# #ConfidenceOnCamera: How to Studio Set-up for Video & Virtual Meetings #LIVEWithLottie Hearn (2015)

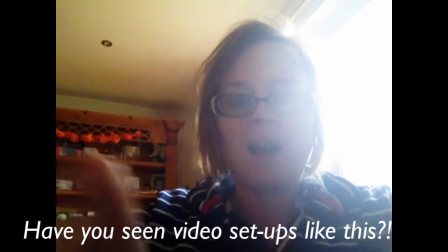0:00 Oh, are we on?
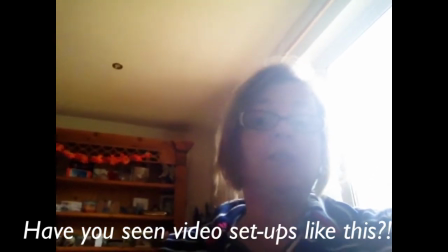0:01 Oh, hi, I'm Lottie, and I'm here to tell you about how you can set up your,
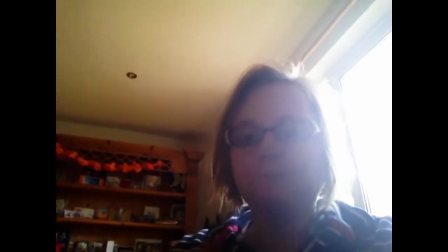0:10 the best way in which you can set up your camera,
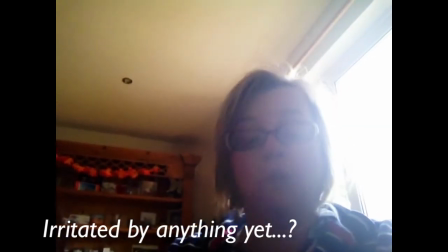0:16 your laptop, your computer for Skype calls,
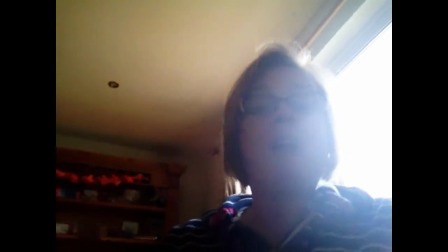0:24 then we can see how you can best project yourself the most professional way and look the best that you can. Very quick tips
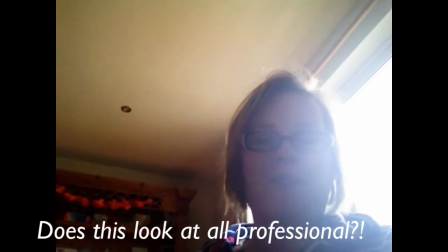0:30 to look great with Confidence on Camera for your videos, your virtual meetings,
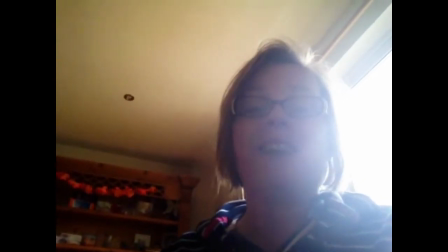0:36 and for your Skype calls as a small business owner. Yeah, I think that's what we're doing.
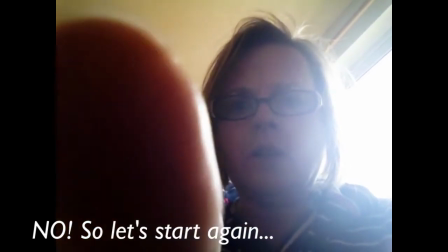0:43 Now, where do I turn it off?
So, how was that, everybody?
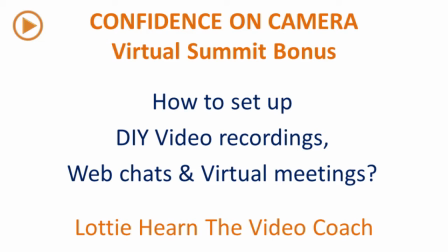0:48 I would say there are probably a few things that you've seen people do on videos, and actually even now as we talk, there are probably a few things that you may have seen on video beforehand when you've watched people, or on Skype calls as well. Well, let me let you in to a little secret. I'll set this up properly first. One of the things that you'll notice is that I'm actually using the reverse side of the camera.
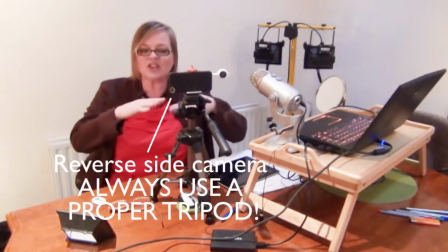1:10 And if we take a look at the long shot behind you, you'll see that I've actually got my iPhone set up on a proper tripod.
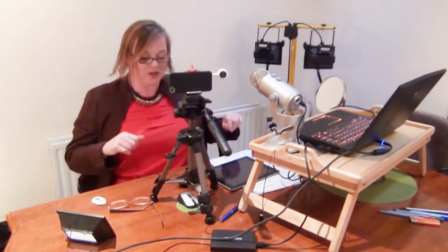1:18 Now, it's not one of those flimsy-whimsy tripods that you can get. It's one of these proper, solid aluminium,
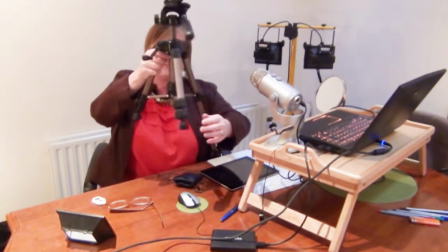1:26 but this is actually a portable tripod where the legs extend, so you can set this up at various different heights.
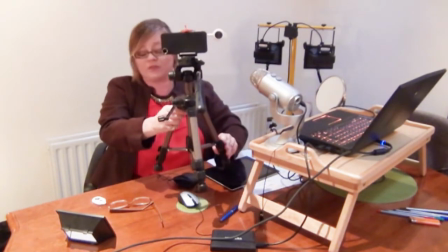1:33 These are great for desktops,
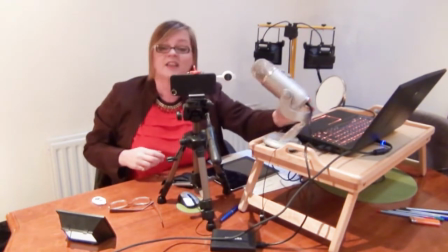1:36 and also the other thing I always must have for a desktop is actually my external microphone if I'm Skyping from my laptop.
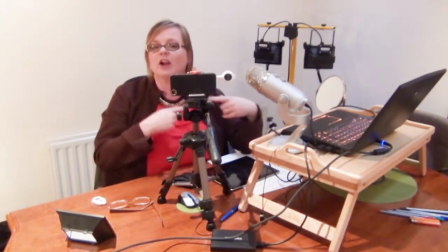1:45 Why am I set up here and not filming around the rest of the office?
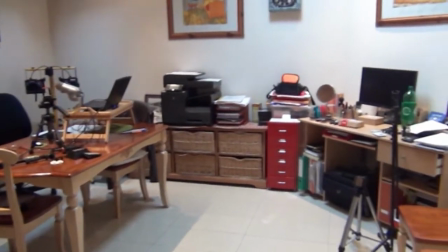1:50 Well, that's because I don't really want you to see my messy office studio in the background, the items on the wall,
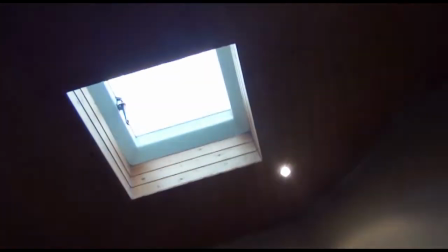1:57 all the gear that's laid out on the desk, all the lighting that's coming down from the skylights and everything.
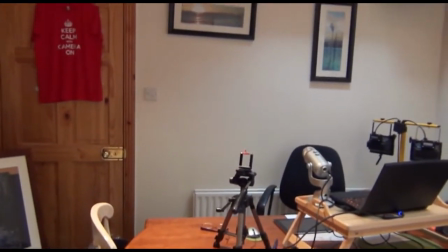2:03 But what you'll see is that by using the iPhone, I can actually set myself up here.
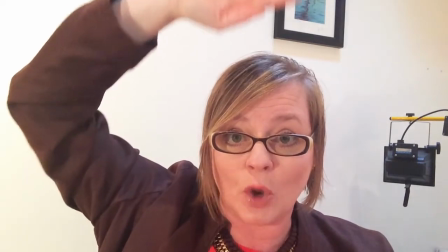2:11 There's not too much gap between the top of my head and the top of the screen here, so that I am in the frame, in the shot.
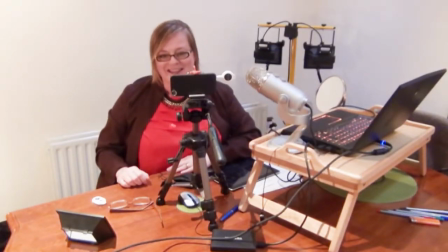2:20 And as I mentioned in the chat with the lovely Wendy Keir,
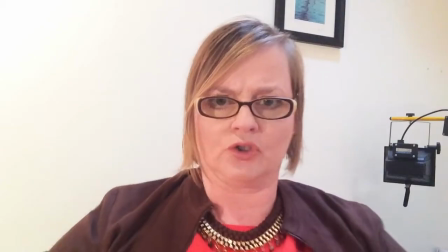2:25 there's the before shot, straight on, and then the slight angle,
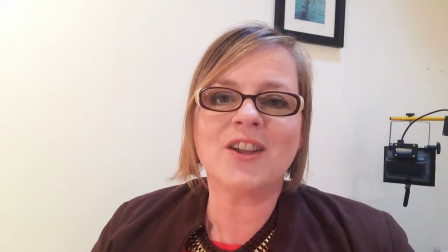2:30 without getting too wonky, the slight angle that gives you the little bit more informal feeling. Now, with that as well, there's past and future to think about.
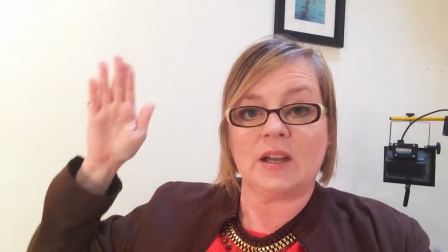2:40 If I'm facing back this way and I leave space here for my logo or for some pop-up comments to appear on the video,
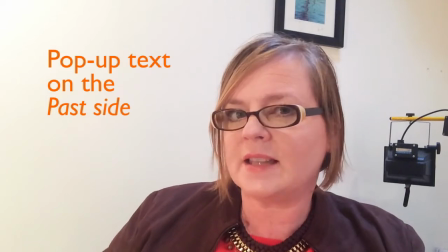2:48 that's mentally, while you're watching me, as if I'm looking back in time. So I might face this way if I'm talking about where we began our business. Now, where we're growing to, I can actually swap sides.
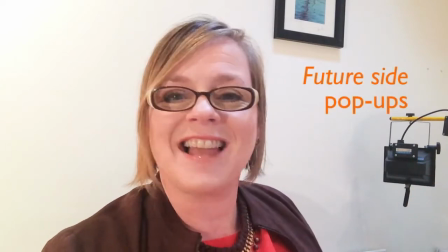3:02 My left hand then becomes the future, and I can slightly shift myself as well to be in shot.
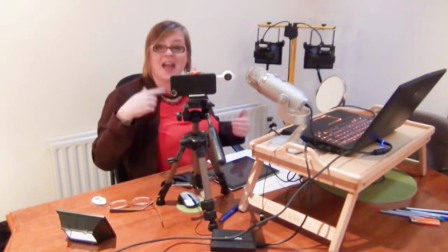3:08 Now, as a talking head like this, if you have another camera, it's great to edit between the two cameras, the close-up shot, the slightly further away shot. But if you don't, that's absolutely fine. You can set yourself up very much as I am here now.
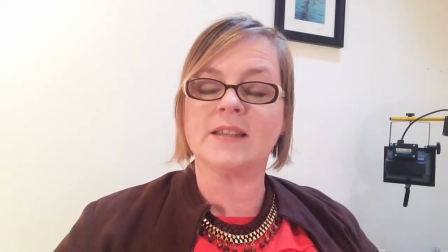3:22 You'll see I'm trying to sit very upright here. Make sure there's no slouching. One of the most common things we see on screens, especially for long form videos and webinars,
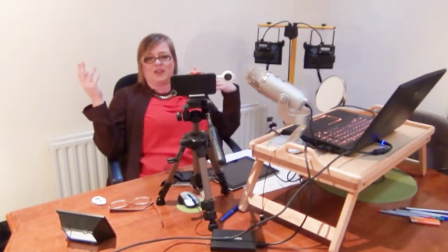3:34 people suddenly start to slouch in their chair and they get a bit too comfy. So what kind of impression does this give?
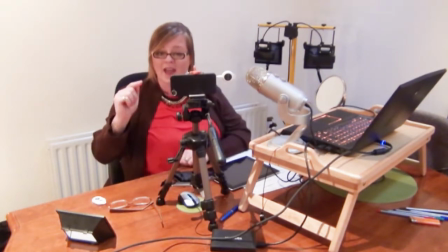3:42 Stay forward, upright, focused on the camera lens just at the side of my iPhone,
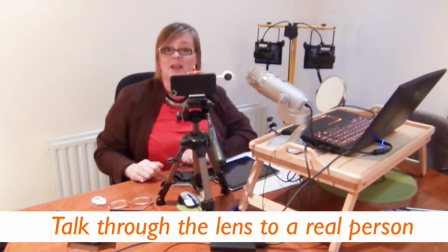3:49 or through the camera on the distance camera, on the long shot we call them. And that way you get the feeling that I am actually talking to you rather than, as I said before, the dreaded stare and the blank voice.